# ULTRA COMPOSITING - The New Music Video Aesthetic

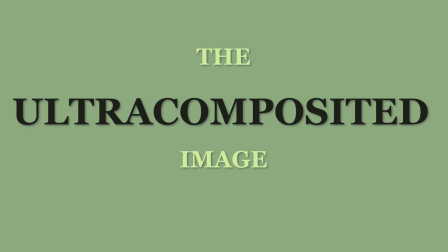1s
According to film theorist Thomas LaMarre, there are two main types of composited images,
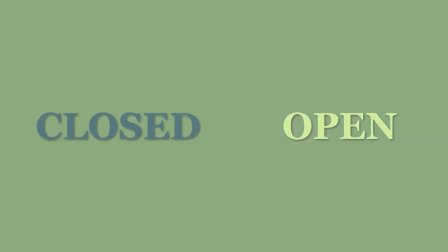7s
closed and open, which contain cinematism and animatism.
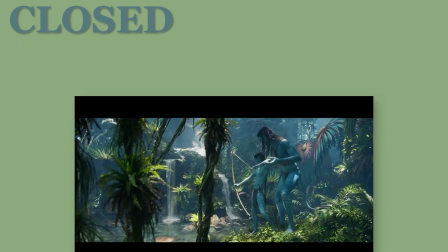12s
Closed compositing might include films such as Avatar, The Avengers, or Arrival,
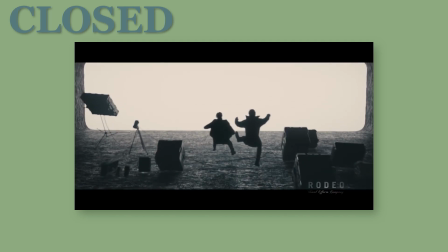17s
where the goal is for the composited layers to blend seamlessly, creating the illusion of a singular layer or image. LaMarre finds open compositing prevalent in anime, as the name suggests.
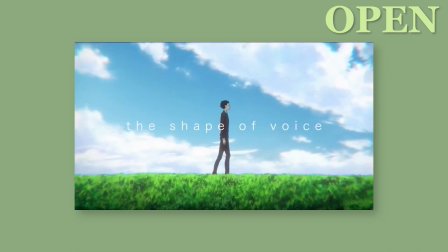30s
Examples such as Castle in the Sky or A Silent Voice allow the viewers to see the layers sliding across each other,
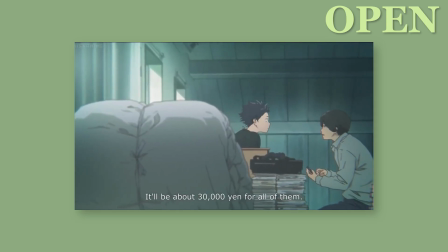37s
creating horizontal movement between layers and causing the viewers to affectively process the gaps in between.
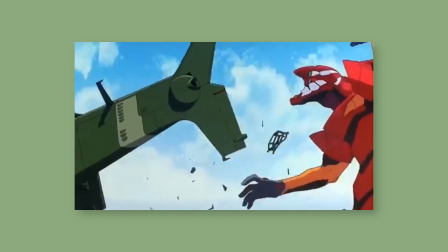44s
However, with films such as Neon Genesis, he introduces a subcategory, the superflat image.
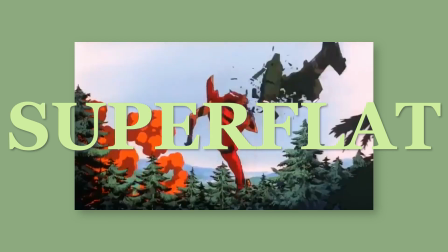49s
In this image, the layers are smushed back together,
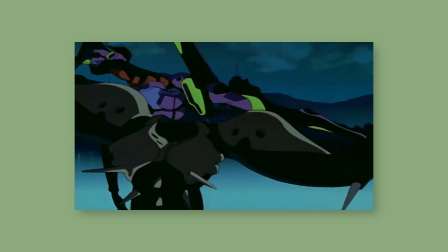52s
closing the gaps and removing the sense of separation between the elements, even though they remain visually distinct.
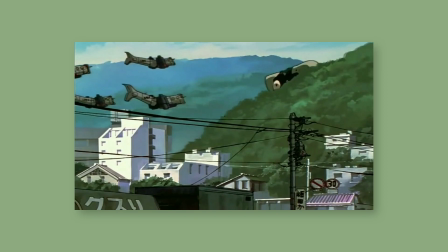59s
He describes this effect as making the image diagrammatic.
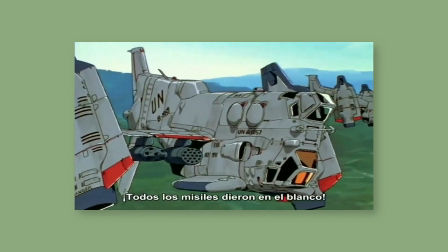62s
The lack of hierarchization of the layers makes the viewer scan the image, taking it in piece by piece,
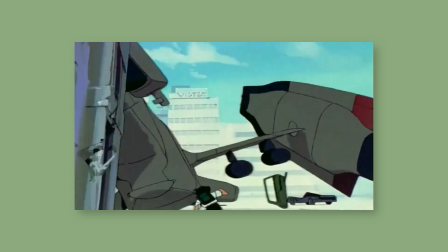68s
rather than focusing on a single point, with the rest of the image staying at your peripheral.
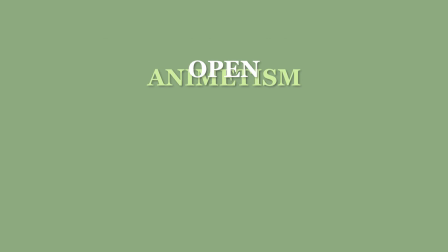74s
This complex flatness can go even further though. In music video, where narrative can be let go for affect and information only, a new subcategory is born, the ultra-composited image.
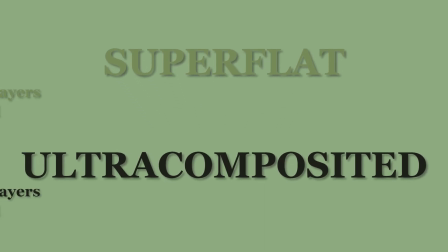88s
While very similar to superflat, the key difference is that while also de-hierarchized, the layers in an ultra-composited image resist diagrammatic reading by having little to no relation to one another.
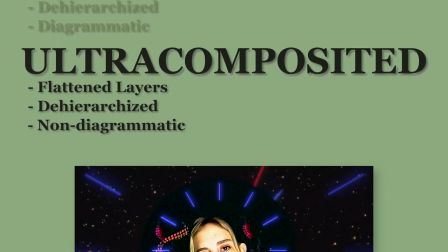99s
In order to demonstrate this concept, I will be using the music videos for How to Get Physical by Magdalena Bay,
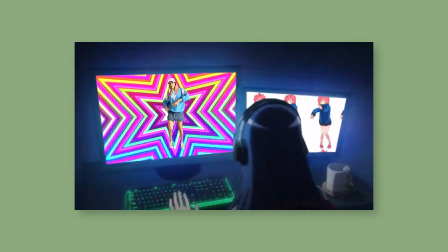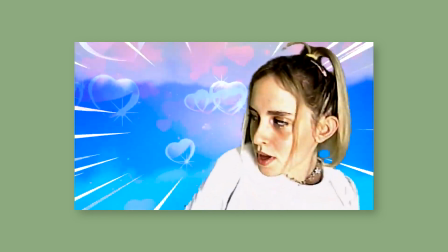112s
as well as Taman Shud by the Drones.
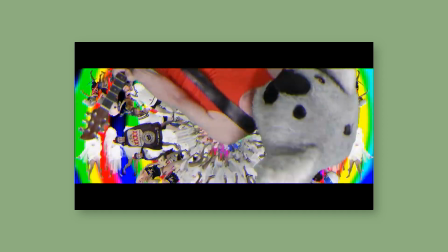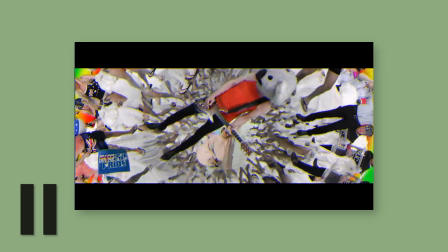121s
I do recommend watching both of these music videos in full before continuing with this essay, so I have linked them below. Please feel free to pause, do that, and come back.
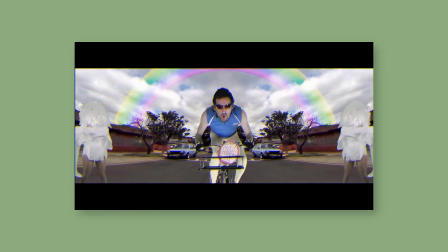131s
In Taman Shud, the punk rock anthem uses visuals that portray the chaotic postmodern landscape of Australian politics through hectic,
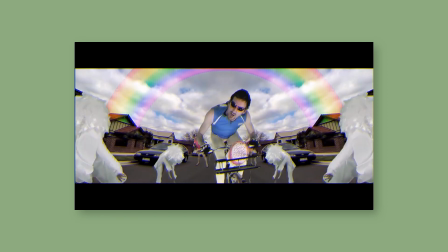139s
scrapbook-style visuals that overwhelm and disorient the viewer. Without pausing, try watching this scene.
I don't give a fuck if you can't stop the bugs. I analyze if senses can't keep faults.
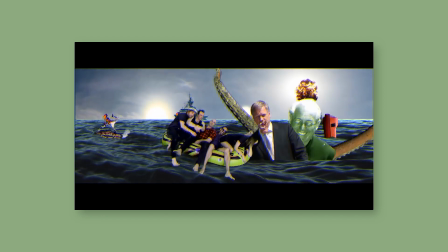151s I don't care about no Andrew Bolt or even Harold Holden's clear as mud.
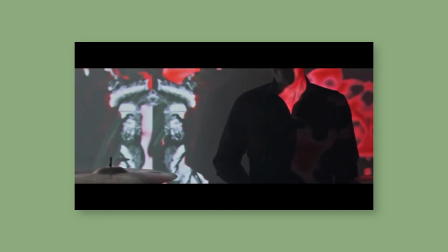157s
Now, you've probably had trouble seeing everything if you managed to see it all. In that phenomena is where ultracompositing lives.
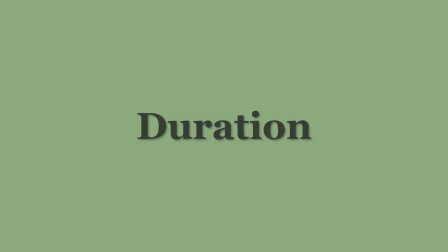164s
Quick side note, ultracompositing undoubtedly relies on shot duration to make this effect more potent, but I won't be going in depth on this as I feel there's not more explanation to be said about that.
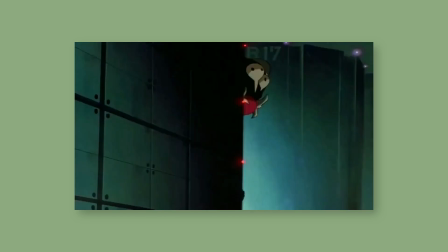175s
While superflat images work through the motion of the gaze across the screen in order to build a database structure,
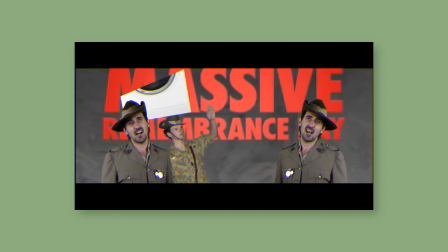182s
ultracomposited images rely on this concept's failure.
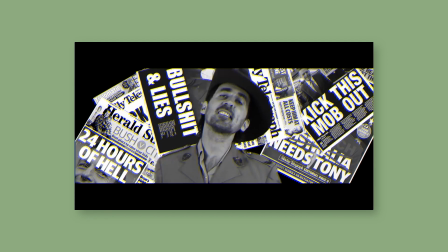185s
The audience fails to connect the images, as even if they take in the overwhelming frame, it doesn't have a final product to reward you with.
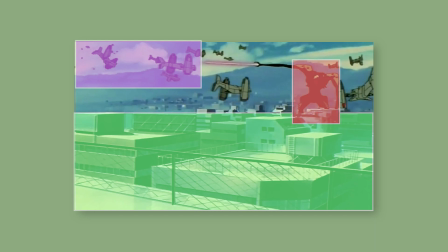194s
With Neon Genesis, when you see the planes, the city, the monster, the laser, you get a spectacular fight scene when you piece it all together.
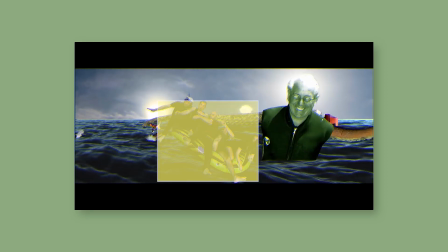202s
Here, however, you see the band on the raft, acrobats on jet skis, a sinking lifeboat,
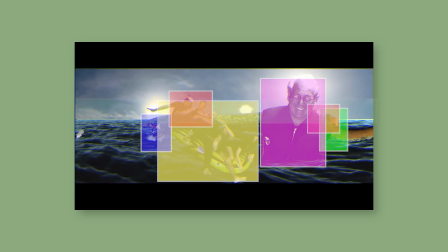208s
a warship battling a cruise ship, kraken, nuclear bombs, and you get confused.
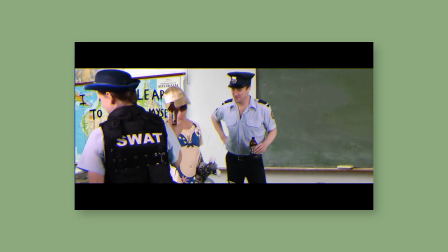214s
What's interesting about an image like this, though, is that instead of that alone creating the affect of the image,
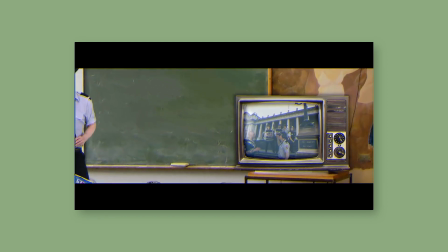220s
each layer itself has its own isolated bubble of affect.
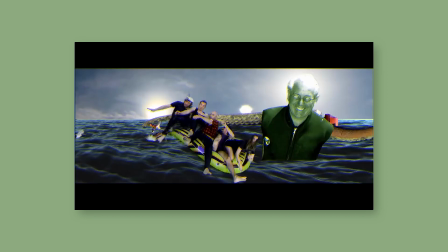223s
When your gaze flashes from the conservative journalist turning into a kraken, to the warship bombing an already overturned cruise liner, to the nuclear bombs on the horizon, you don't register them cohesively, but each with an individual theme and feeling,
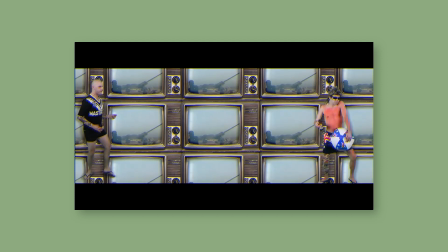238s
like walking through an art gallery, or, more relevant, like scrolling through the internet.
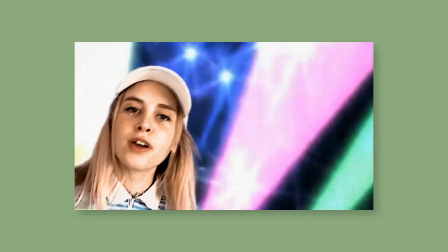245s
Magdalena Bay's How to Get Physical illustrates this well.